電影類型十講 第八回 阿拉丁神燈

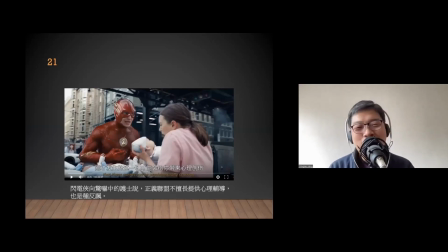但最好自己去找一些心理辅导,因为我们正义联盟提供不了这些服务这是反讽,因为小段自己是一个需要心理辅导的人最后的
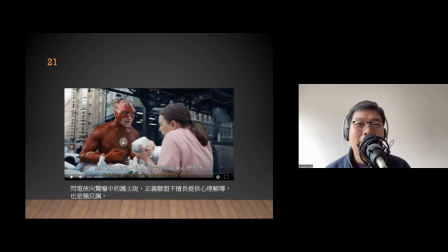秩序是其实他一直对过去的说没有功能之余也是有一定的功能在
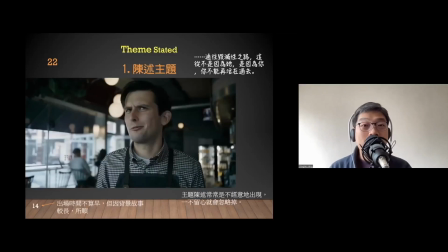主题有时候有点不太這個角色拍
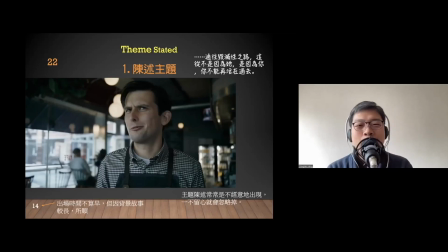出來可能是最初閃蝶的那個人總之一個做事又慢又說了一大堆東西的人但他講了句話
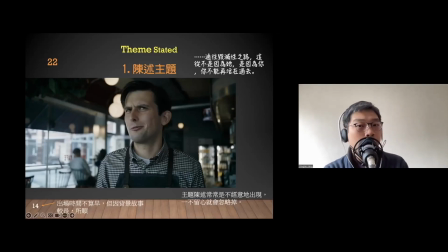其實是沒有頭沒尾的通過這個從來都不是因為自語的但主题就是在这里他在说,其实搞到这么严重
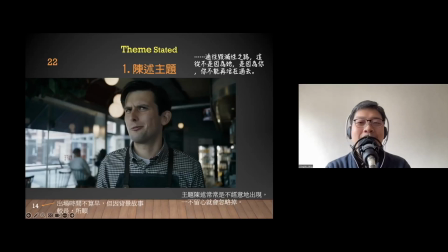搞到这么严重的事所以有趣的是这一层主题这不代表当然
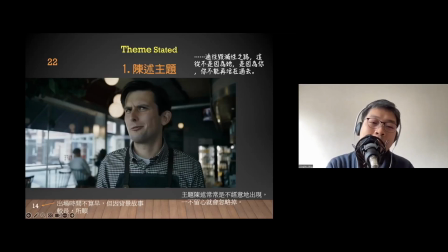其实不算早不过是因为短片太长所以放在這個位置其實是可以的好了,我們說開場畫面,我將它從前面分開了
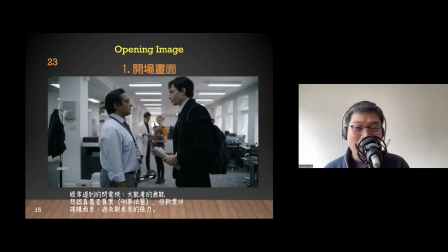閃電俠不單止拯救地球,其實它每天都遲到很有趣的,這些就是反共功能原來閃電俠的能力就是快,但原來它每天遲到
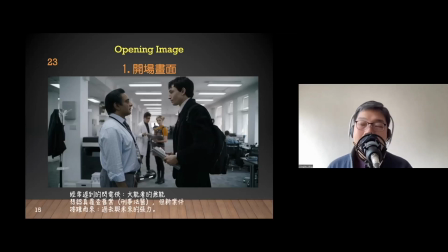其實它顯示著大能者的無能我們說阿拉丁神燈一是一個弱勢的人得到能力但是一個超級英雄再得到更多的能力
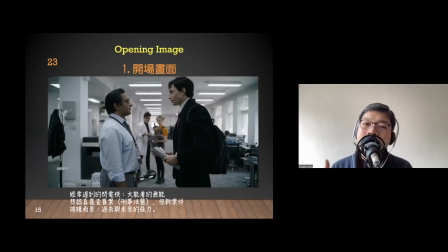你不會同情他的所以他前面一定要設定大能者的無能雖然他是一個超級英雄但是其實他不會日遲到的他要顯示了這些軟弱才可以讓你同情他擁有了阿拉丁神燈
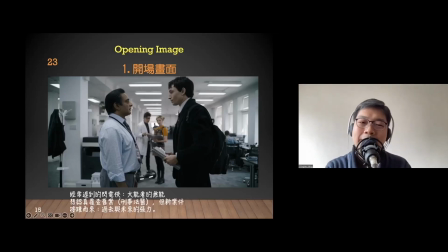他經常很想認真去查一些舊案但是老闆經常告訴你,大哥有很多案在前面舊的案是關閉了就關閉了,麻煩你搞定前面的事情其實這裏就是講過去和未來的將歷
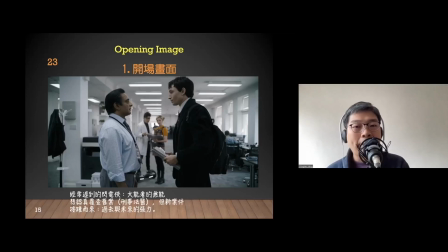小電俠一想處理舊案,然後老闆提起他,還有很多新案在前面一定要很快手處理其實不單是小電俠,對我們的張力也是一樣的
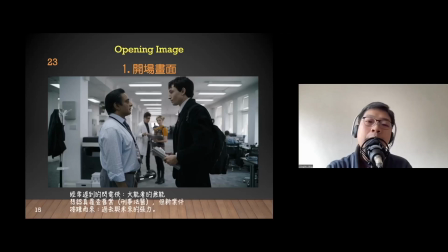所以這些是令觀眾可以同情的但我覺得他好,其實這場戲,這個開場畫面只是分幾小時,已經講了很多內容
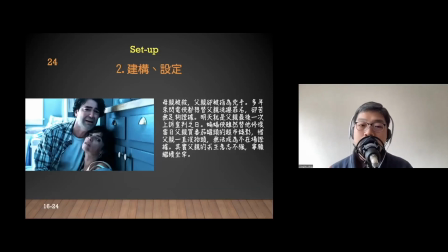在第16-24分之中,這也是給不知的觀眾去看因為前面的正義聯盟,其實已經交代過閃電俠的母親被謀殺了
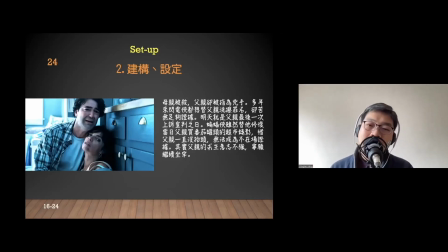但當時的證據指向他父親是兇手